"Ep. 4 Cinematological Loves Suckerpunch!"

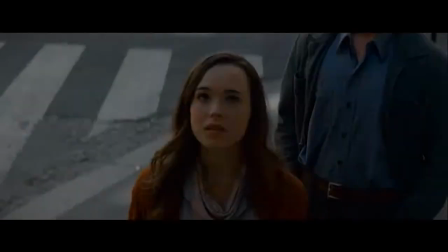It is a two-hour glimpse into a heartbeat of time not unlike 2010's inception sucker punch has a multi-layered reality the institution
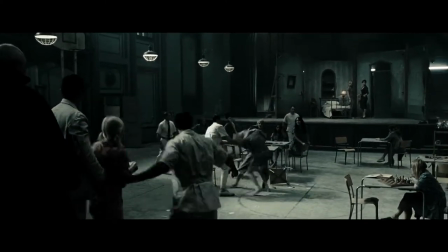is the real world where time is short help is scant and the entire film is told in a short montage the second layer is that of a brothel slash club
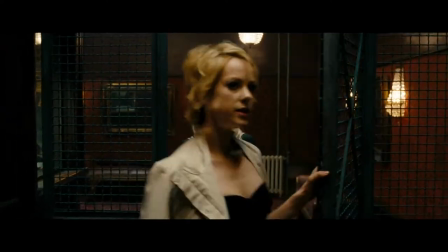where all the women inmates are now prostitutes the veil between these two layers is often thin with only slight set changes color differences and costuming separating
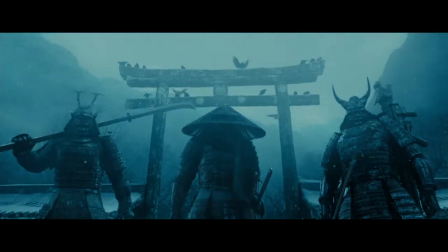the two the third layer is a complete fantasy where baby doll retreats to sublimate the fear and helplessness she feels in the real world by becoming a
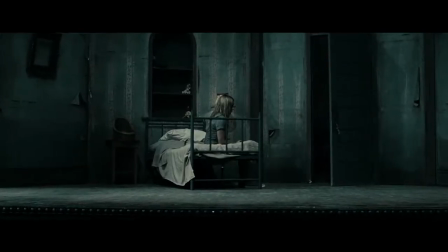scantily clad badass. The justification for the fantasies come from the establishing shot of the institution's gymnasium where stage dominates the room.
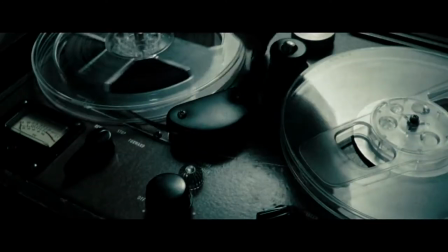It is intimated that all the women inmates go through immersion therapy by acting out their traumas on stage.
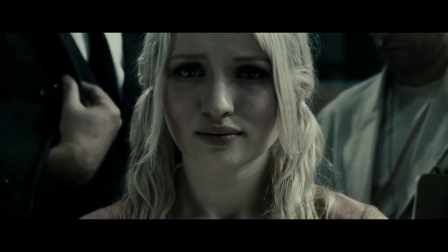What you're imagining right now, that world you control, that place can be as real as any pain.
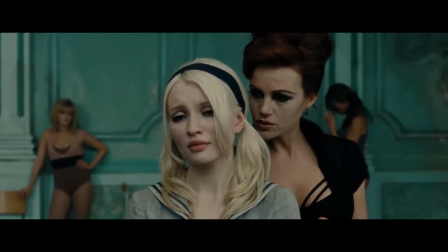Carlo Gugino gives a delightfully over-the-top performance through a thick accent as the woman's therapist in the real world and their dance instructor in the club.
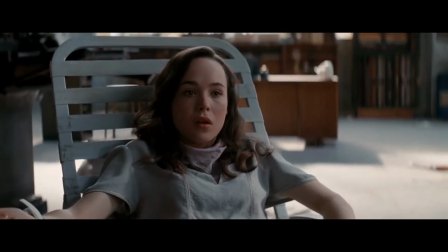Unlike Inception, which relies solely on exposition, That's why the military developed Dream Sharing.
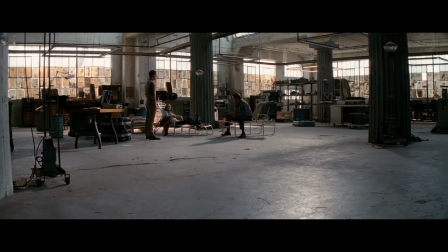It was a training program for soldiers to shoot and stab and strangle each other and wake up.
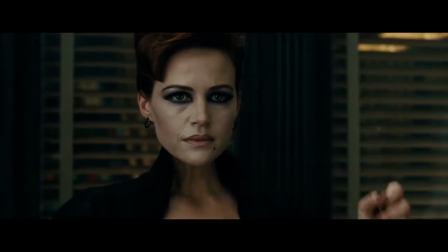In visual metaphor and time dilation to separate its realities, Sucker Punch leans heavily on color palette and costumey to separate the first two layers,
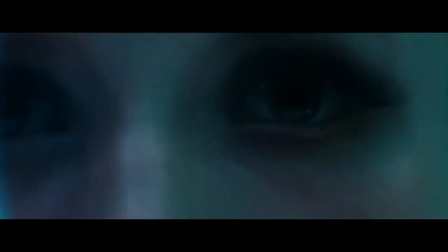with the third becoming an abstract CG construct of balletic violence and batshit crazy.
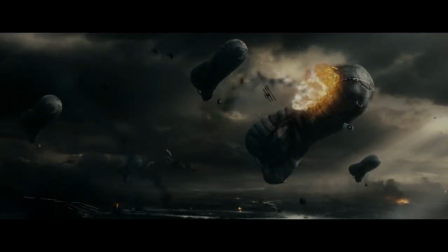Sucker Punch is a visual tutor force that is a testament to Snyder's unnerving
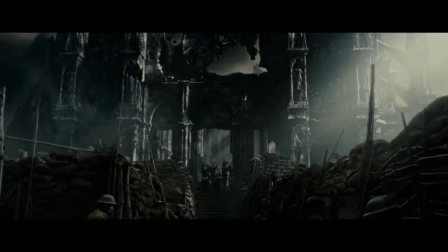and unswerving ability to convey emotion and narrative through imagery.
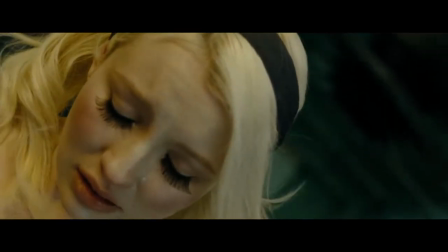This is one of the things I absolutely adore about this movie. The wordless five-minute opening sequence is what gave me hope for his
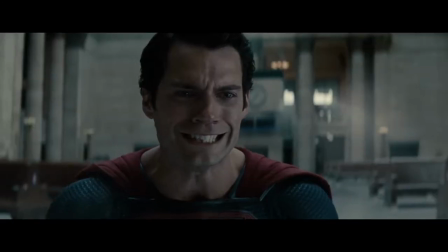version of superman who turned out to be a murdering mope one of the most
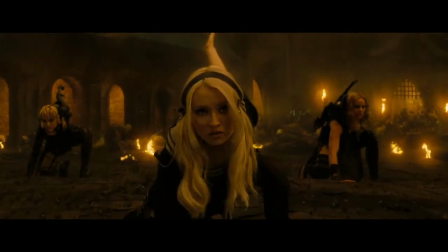prevalent criticisms of sucker punch is the unrelenting use of pop music making it
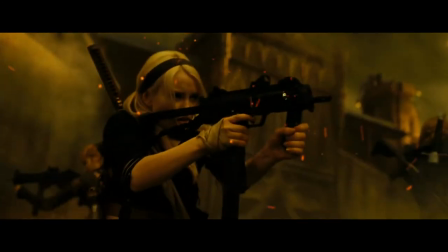essentially a long-form music video this is valid sucker punch is a
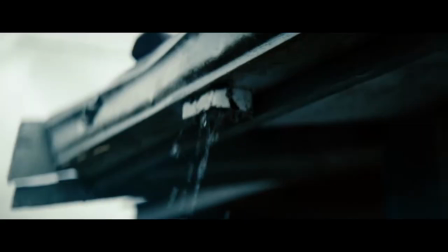music video snyder has misappropriately used music cues in most of his films
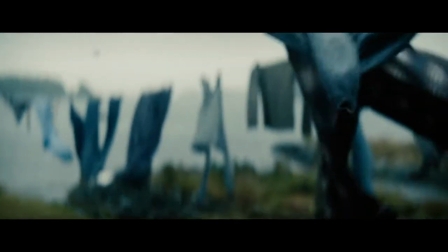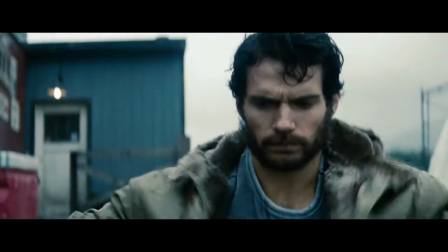leaning on the emotional resonance of the song to bolster the scene sucker
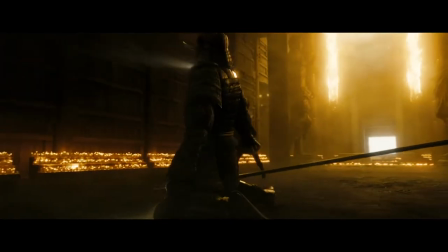punch stands out as songs overlay each of the fantasy sequences in the third layer,
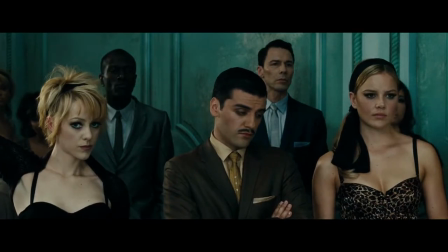with Bjork's Army of Me even used diegetically in the second layer, which propels Babydoll's first fantasy.
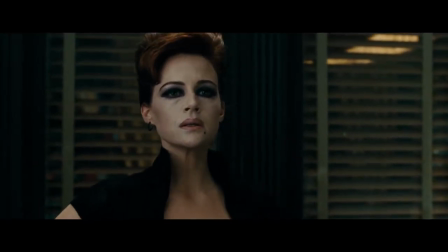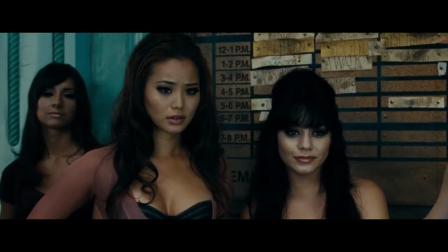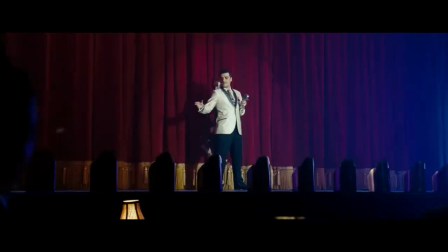Once again, Sucker Punch is a music video. This is reinforced in a deleted musical section where a fully committed future Poe Dameron,
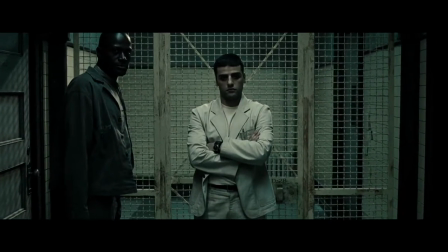Oscar Isaacs, plays Blue, a singing-dancing pimp who can't understand why no one likes him.
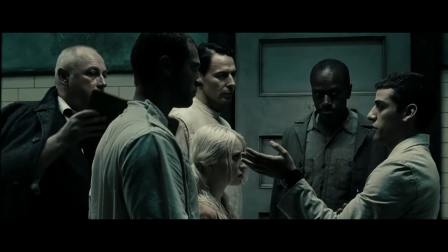Blue, in reality, is the chief orderly who has taken the bribe to lobotomize Babydoll. Only after the act is complete does he express remorse,
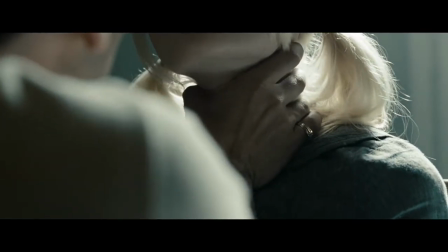not for destroying her mind, but for underestimating how it robs him of his ability to control her.
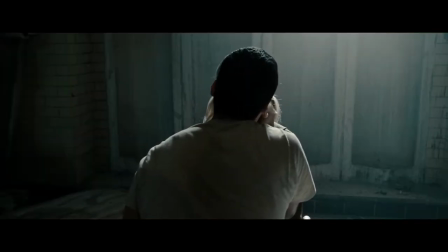She won't fight back. It's an extremely dark look into the mind of a rapist misogynist,
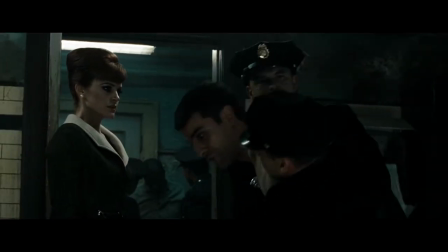and Isaac works extraordinarily hard to try and build sympathy for a pathetic worm of a man.
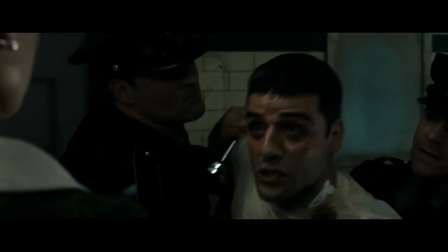I take care of these girls. I look out for them. These are my girls! Tell them! Tell them!
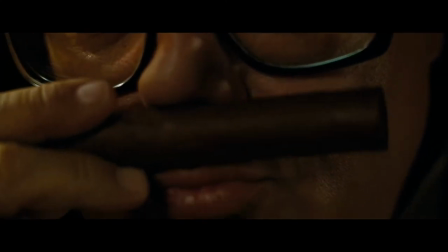Not unreasonably, all of the men in the film are portrayed as varying levels of evil, incompetent,
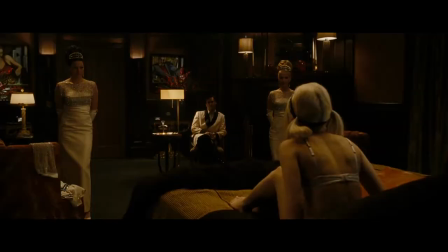disgusting pigs, with the scant exception of Jon Hamm's doctor or high roller in the fantasy.
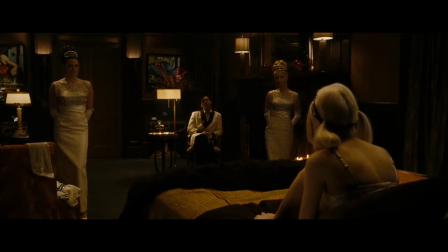Barely in the film, he is taken aback by Babydoll's acceptance of her fate.
Jesus.
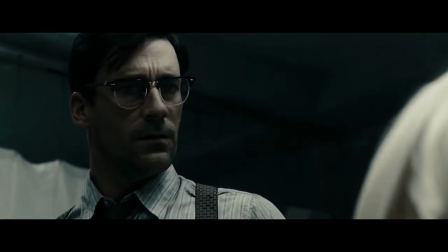Did you see the way she looked at me?